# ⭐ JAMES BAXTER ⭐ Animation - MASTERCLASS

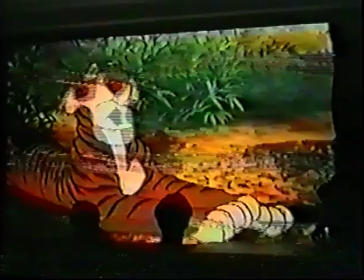8968s
He varies it a little because he's got this accent nonsense that he wants to hit, so he makes this last one a little bigger.
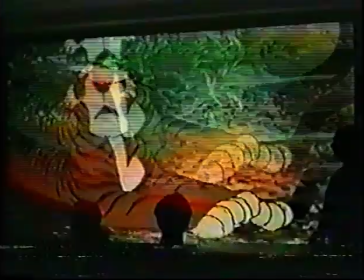8981s
But essentially, it's just a 4 frame
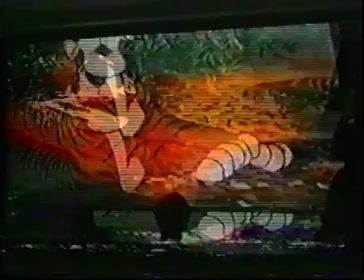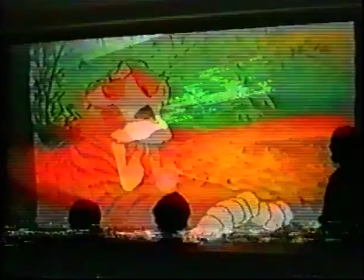8991s
string.
So that's, I can't be bothered with that.
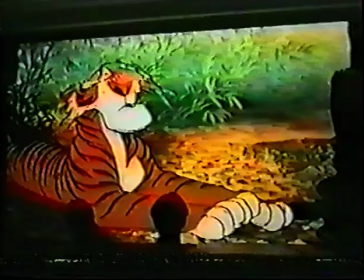8996s
He's pretty clever about timing it so it works with the dialogue.
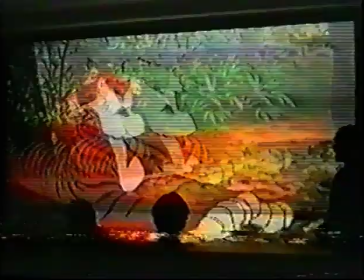9000s
I mean, he's not just slapping it in without any skill.
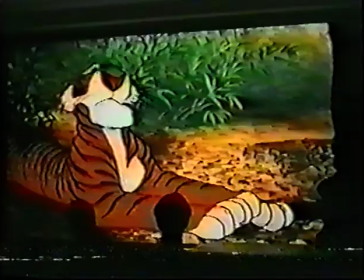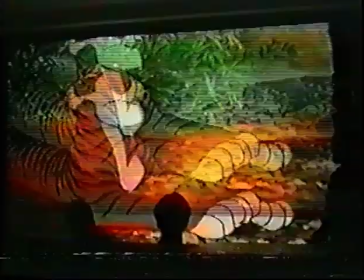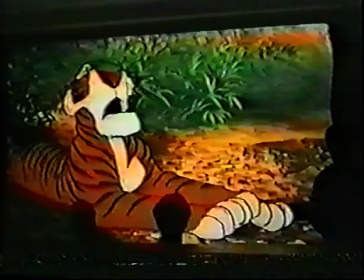9016s
But it's definitely something that he doesn't want in there.
Since long lost that matter.
So you can see the head is just rocking like this. And then on nonsense, he goes a little farther to get that accent.
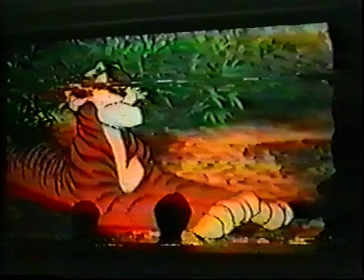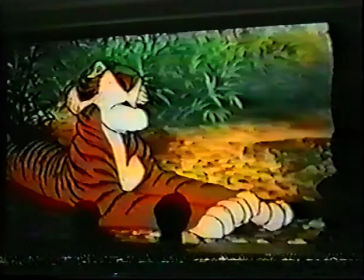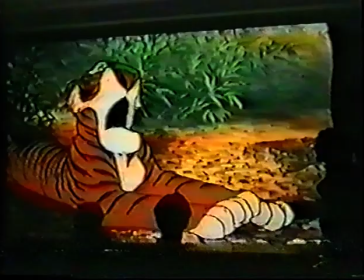9037s
That's the one where it's a little faster than normal. So probably what he would have done is looked at the X sheet, seen where that dialogue came, and thought, okay, I want to do this little head rocking thing on pause, and planned it backwards from there to know exactly what he wanted to start.
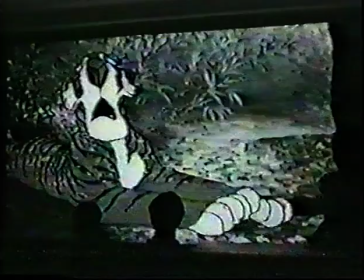9055s
Because he knew he wanted to hit that one right there on the last one.
Well, I have no time for that sort of nonsense.
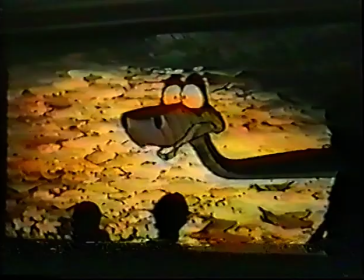9064s Some other time, perhaps. Perhaps. But at the moment I'm searching for a man cub.
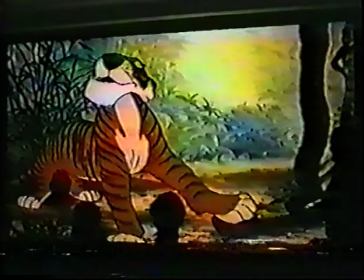9070s Man cub? What man cub?
Again, change of expression done within a very tight area of the screen, so you don't miss that change of expression.
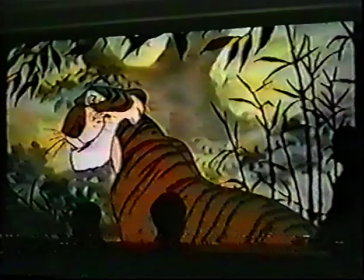9082s Cub. Man cub? What man cub? The one who's lost.
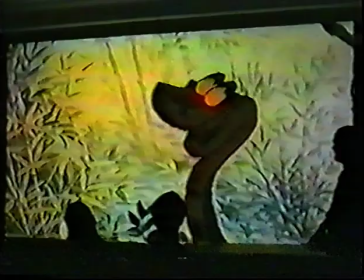9087s Now, where do you suppose he could be? Search me.
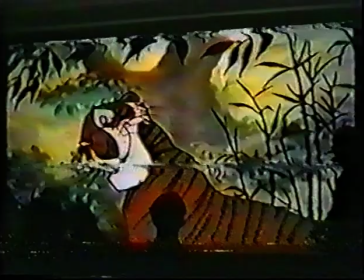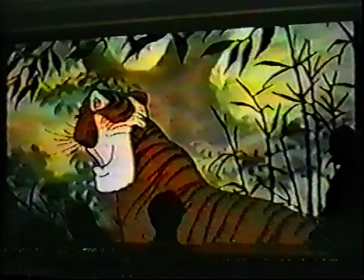9096s
So, you can notice the different extremes of the mouth shapes here, how far they're opening compared to the dialogue.
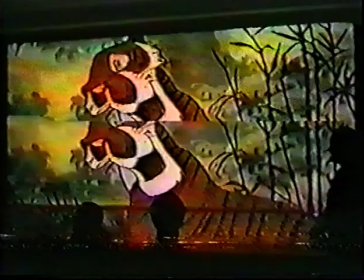9104s
Some open higher than others.
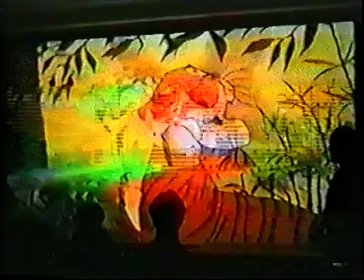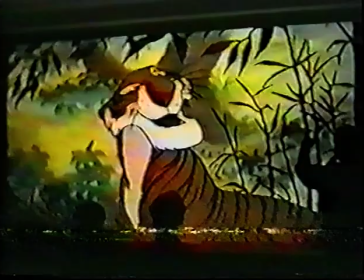9112s
But do you is just on a closing chin.
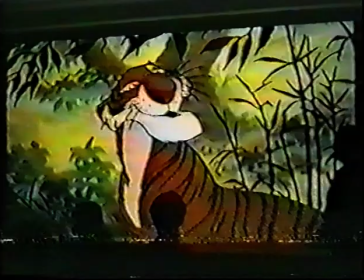9118s
It's not where do you, it's where do you, as far as the chin goes.
Now, where do you suppose he could be?
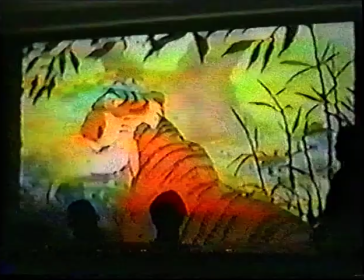9129s
So really, his chin only goes, now, where do you suppose he could be, like that.
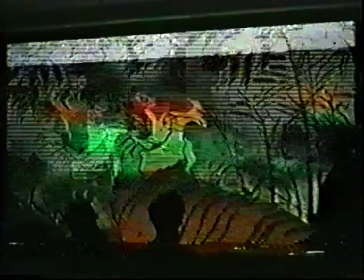9134s
And the rest is on his mouth. It might be a little overly simplistic, perhaps.
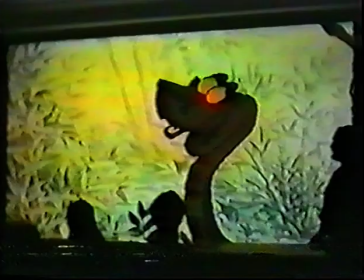9139s
I don't know.
Now, where do you suppose he could be?
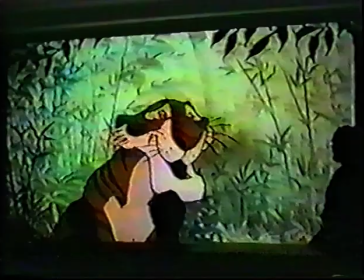9144s Search me. That's an excellent idea. I'm sure you wouldn't mind showing me your coil.
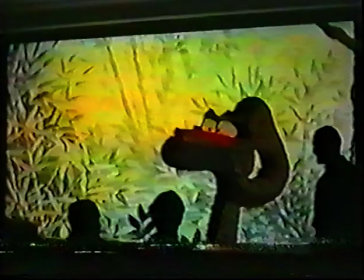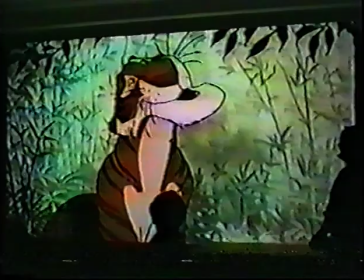9157s I'm sure you wouldn't mind showing me your coils, would you, Carl?
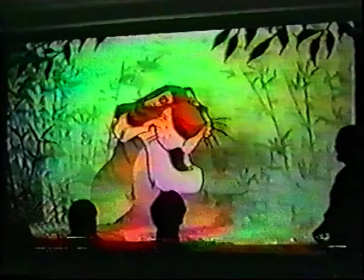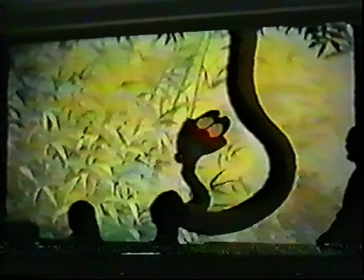9169s
But he's pretty clever about it. You don't really know this when you're going through the whole world. When you're watching the movie.
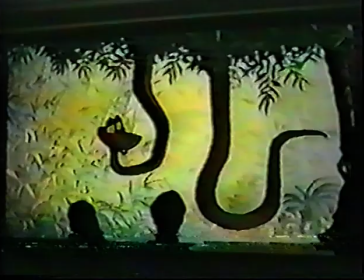9176s Certainly not. Nothing here, and nothing in here.
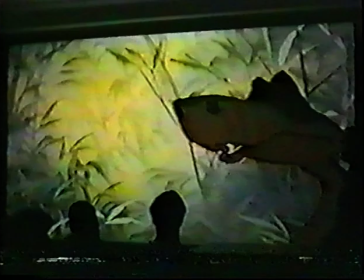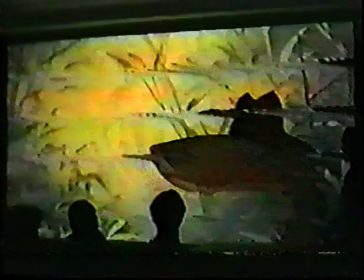9191s My sinuses.
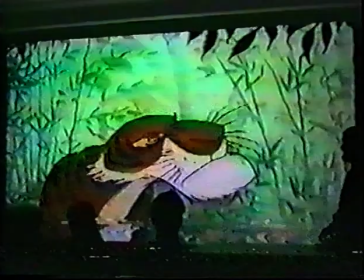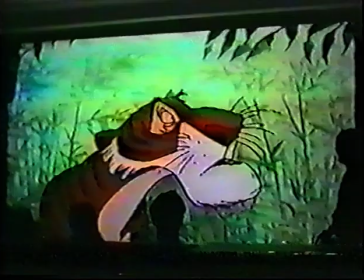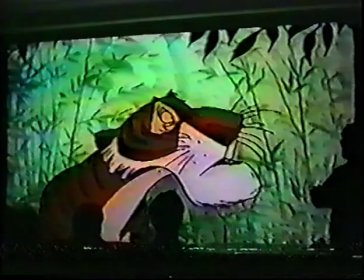9207s
So again, a slight double take in that he does. This slight widening of the eye. It's not like he goes.